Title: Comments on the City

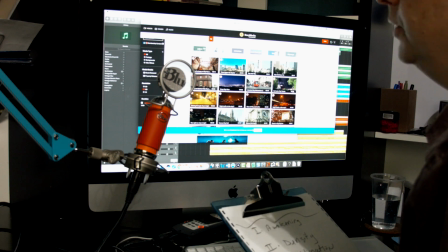And then the other influence on this was that I'm currently working on a chapter on urbanism, and so I think my brain's been focused on the city.
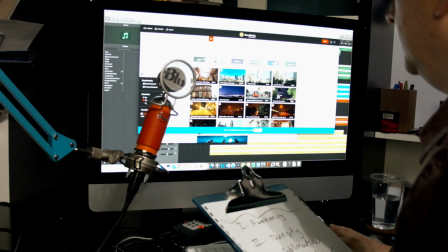So when I go to VideoBlocks or Storyblocks.com, as it's called now, I can type in a word like city, and then I can come up with all the stock footage.
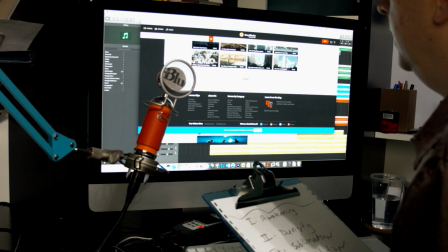So there were a lot of different opportunities here. It's sort of a surprise when you see the various footage.
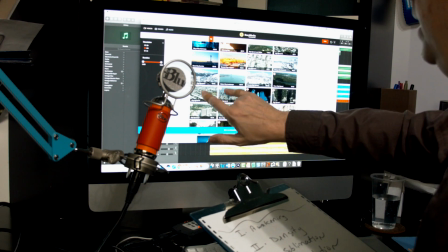A lot of shots, obviously, of buildings. I downloaded initially a lot of these long shots of skylines.
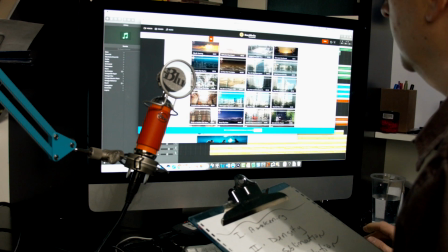There's a lot of New York in here, of course, as you might imagine, as a metropolis.
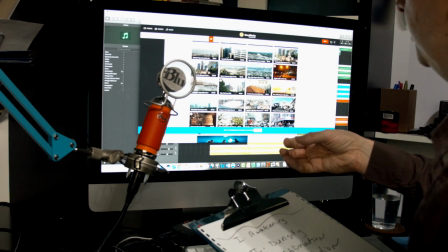There's also sections within cities that are like smaller structures, bridges and stuff, and I ended up not using any of those.
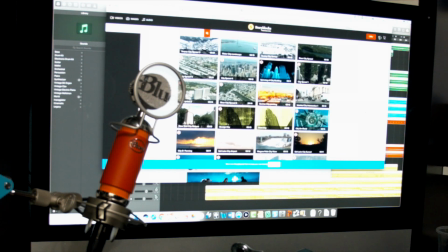And there also is some interesting stuff, which are these like graphical representations. And as you'll see in the video, or if you saw the video,
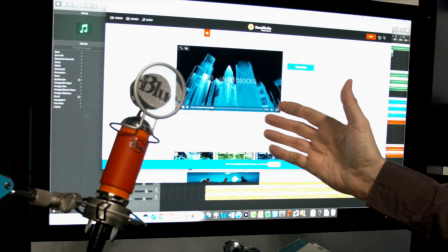these play a pretty big role kind of in that final build where I wanted to use something that was very abstract.
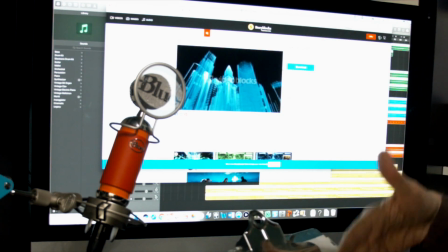And since it's talking about sublimation, I wanted to have something that was
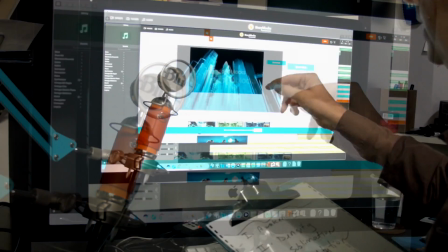beyond the naturalistic or the realistic that you see with all the other footage.
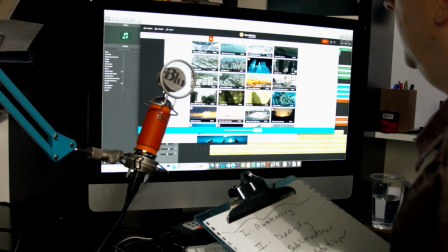So I thought I would use that at some point. And I also then collected some shots of people as well.
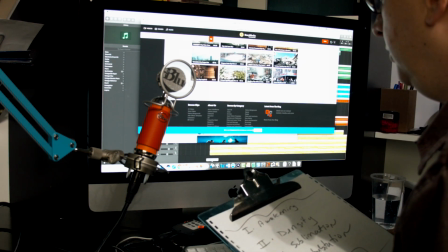And there are hundreds and hundreds of clips here. So if I take you to the Final Cut Pro layout here,
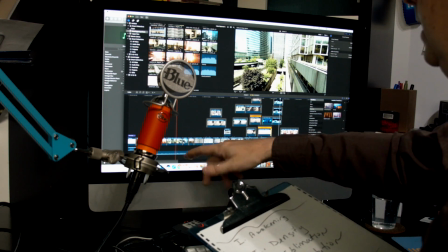what I started to do was I laid down my tracks, so I did a mix down, and then after that I created my title and just some opening music,
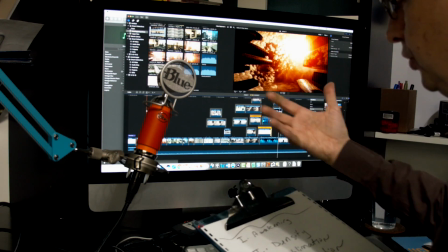and then I thought, it should open up with something that shows the emergence of the city, and so for me this is really the awakening section,
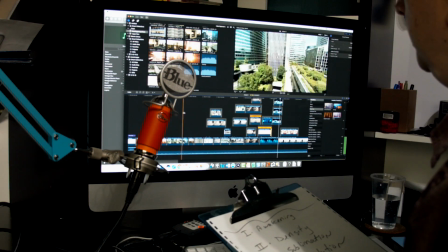section 1, and that parallels with the music. that continues all the way through these shots of the various cityscapes.
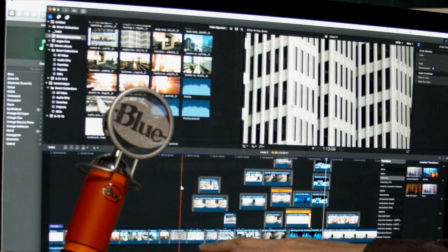And then this is a transition point where we shift into that second part of the music. We pan up the top of the building, and then we get into section 2, and this is called density.
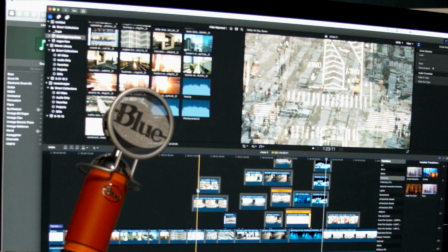So there's two types of footage here, images of people and then images of traffic, and specifically cars in New York and other cities.
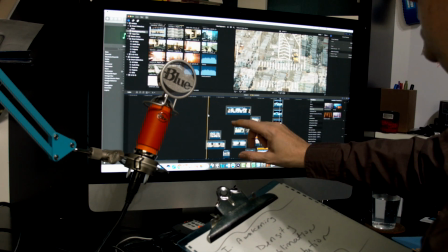What I wanted to do here was to overlay a series of these types of traffic images of people and cars and so forth,
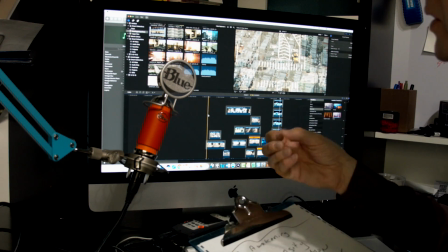sort of to parallel the idea of density with notions of, say, alienation, which will come up at the end of the video.
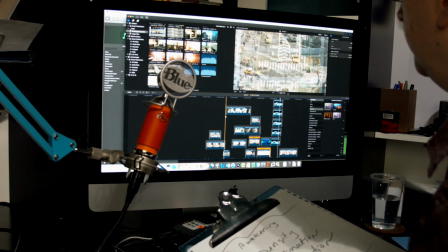So you see shots of the various traffic shots, and then there's this great image, or video rather, of a couple on a street.
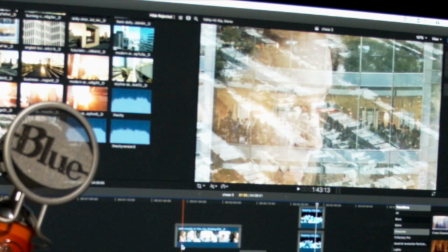And so I just adjusted, in all these cases, I'm just messing with the opacity and laying it on top of the other video.
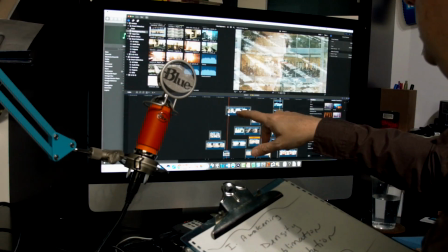And in this particular case,
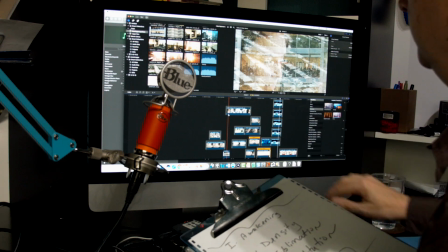I really like this composition of the woman's face, and then to the right there's the man's face, and you can kind of see it there.
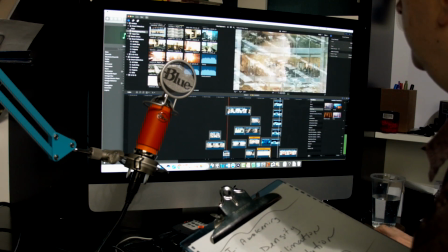And so I thought it would be a nice composition to just have really predominant most of the screen, and then behind that have images of people walking, and there's also this image of a woman on a skateboard.
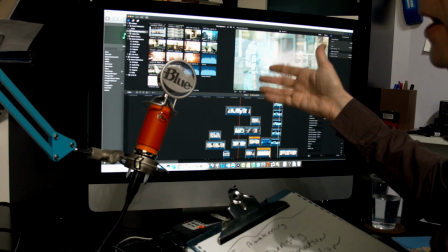Again, I didn't say I want a woman on a skateboard, it just so happened that this is what came up with the city search.
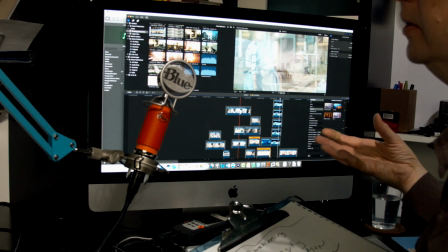So what I like about this is the limitations of the stock photography, footage,
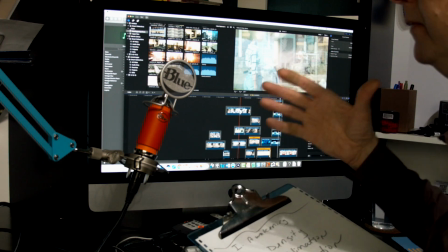video forces you, I think, to do some creative things in terms of storytelling and connecting it to the music.
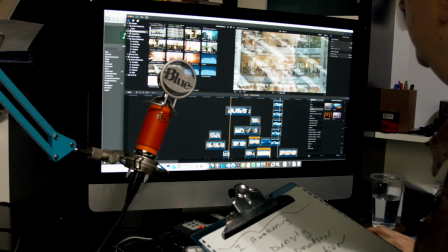So I really like this particular composition where you have the faces that, in a sense, bracket the left and the right of the screen.
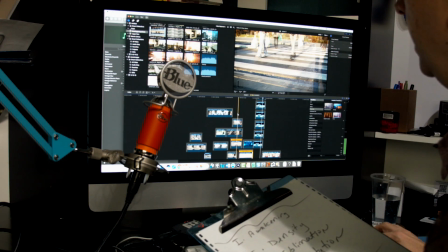So what happens next then, there's more of the traffic and people walking, and I did an overlay of quite a few clips here that you can see.
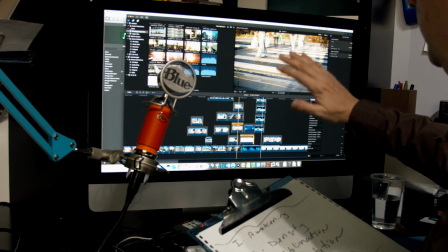It's did a few in reverse, so you get this perspective or movement.
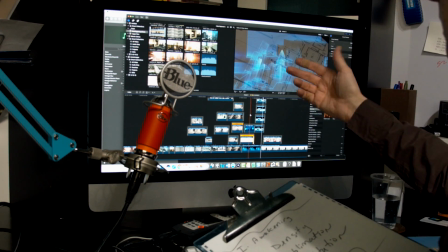And then we get into the third section, which is the sublimation, and this is again where we see these graphic abstractions of cities.
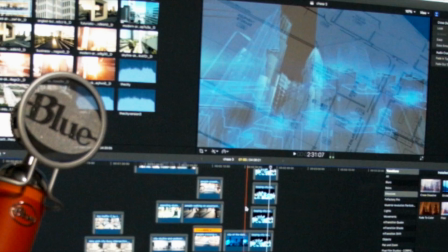So I found, it must be from the same person who created these, a series of these.
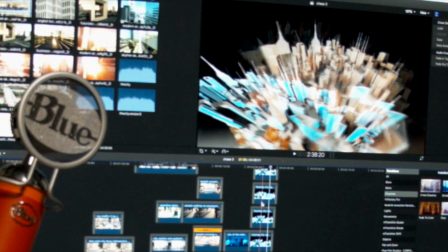This one is really interesting, and I overlaid a bunch of these and just skewed the X and Y coordinates and moved them here and there and up and down and left and right.